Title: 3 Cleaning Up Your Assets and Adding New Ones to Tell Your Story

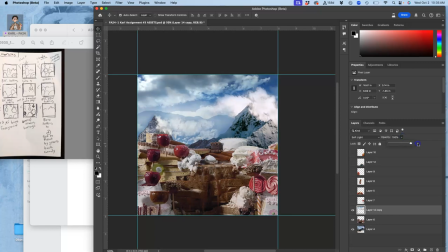[12:23]
So if I take it at a higher opacity with the soft light blend, it's just like this mountain mist is coming in.
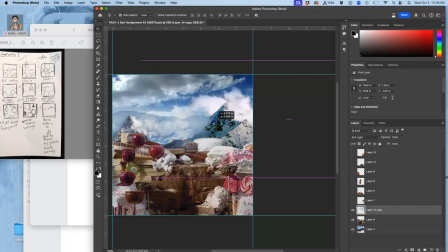[12:38]
I'm not. But I could, right? It's just, it depends what your story has in mind. The reason I'm not going to use the other clouds is because I want my transformation is the setting in the foreground with my character. And those clouds would distract a little bit. But I like the idea of kind of mixing graphic styles.
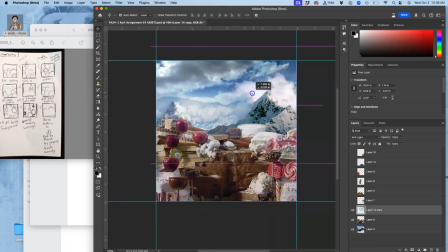Ooh, okay, so that's my cloud asset. Does everyone kind of understand that? It's like a smoke machine for the play.
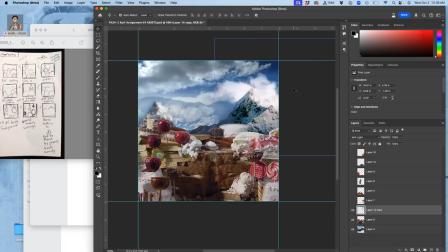[13:08]
So I'm going to start it right there. All right, next, I have this foreground asset. Yes, that's good, that stays. This foreground asset, yes, that's good, that stays.
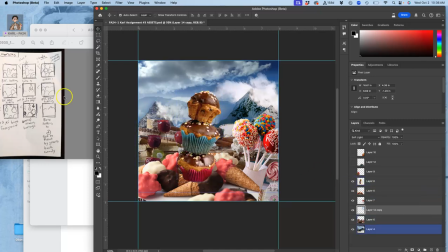[13:21]
This asset, very important for my story because it's the first thing that gets knocked down. But maybe I want to move it a little bit. So that when it gets knocked down, it reveals that apple behind it. This foreground asset, maybe I want to nestle this down a little bit.
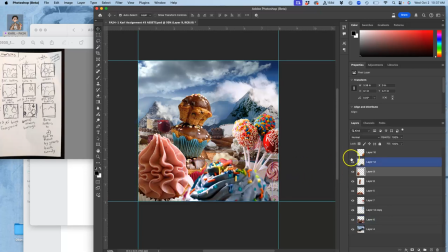[13:45]
This foreground asset and this one. And I'm trying to decide, is it better without this? What do you guys think?
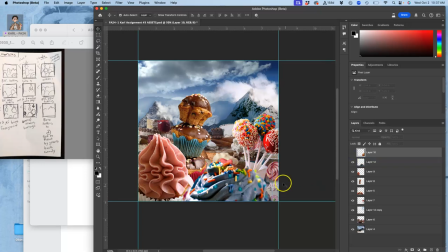[14:02]
It's a little distracting, right? So I have enough without it, so I don't think I need it. I don't need the big lollipop in that corner. Should I do something else with this? Maybe I just stretch it over to there.
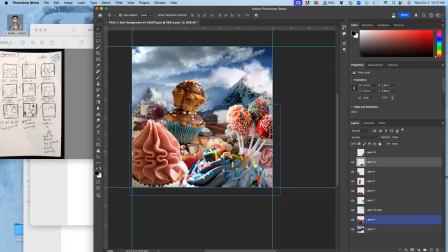[14:19]
Yeah, right there. Okay, so now I feel like this is my first keyframe. So that's my first keyframe there. This is my first keyframe.
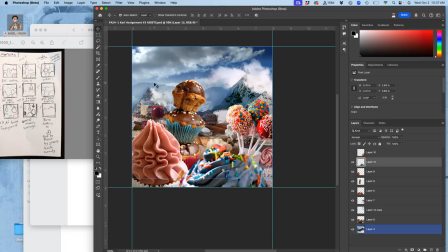[14:33]
Now I'm able to create a secondary Photoshop file. This is my assets file.
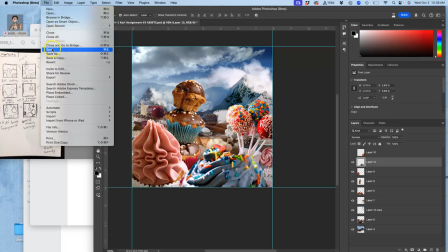[14:39]
What I'm going to do is say file, save. Right?
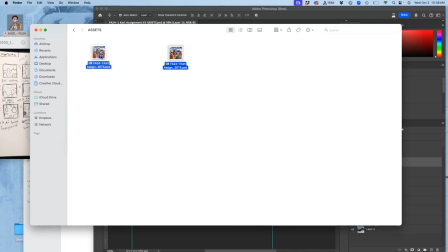[14:43]
There it is, my assets. Now I'm going to say go to my stage file and I'm going to create a new file in Photoshop.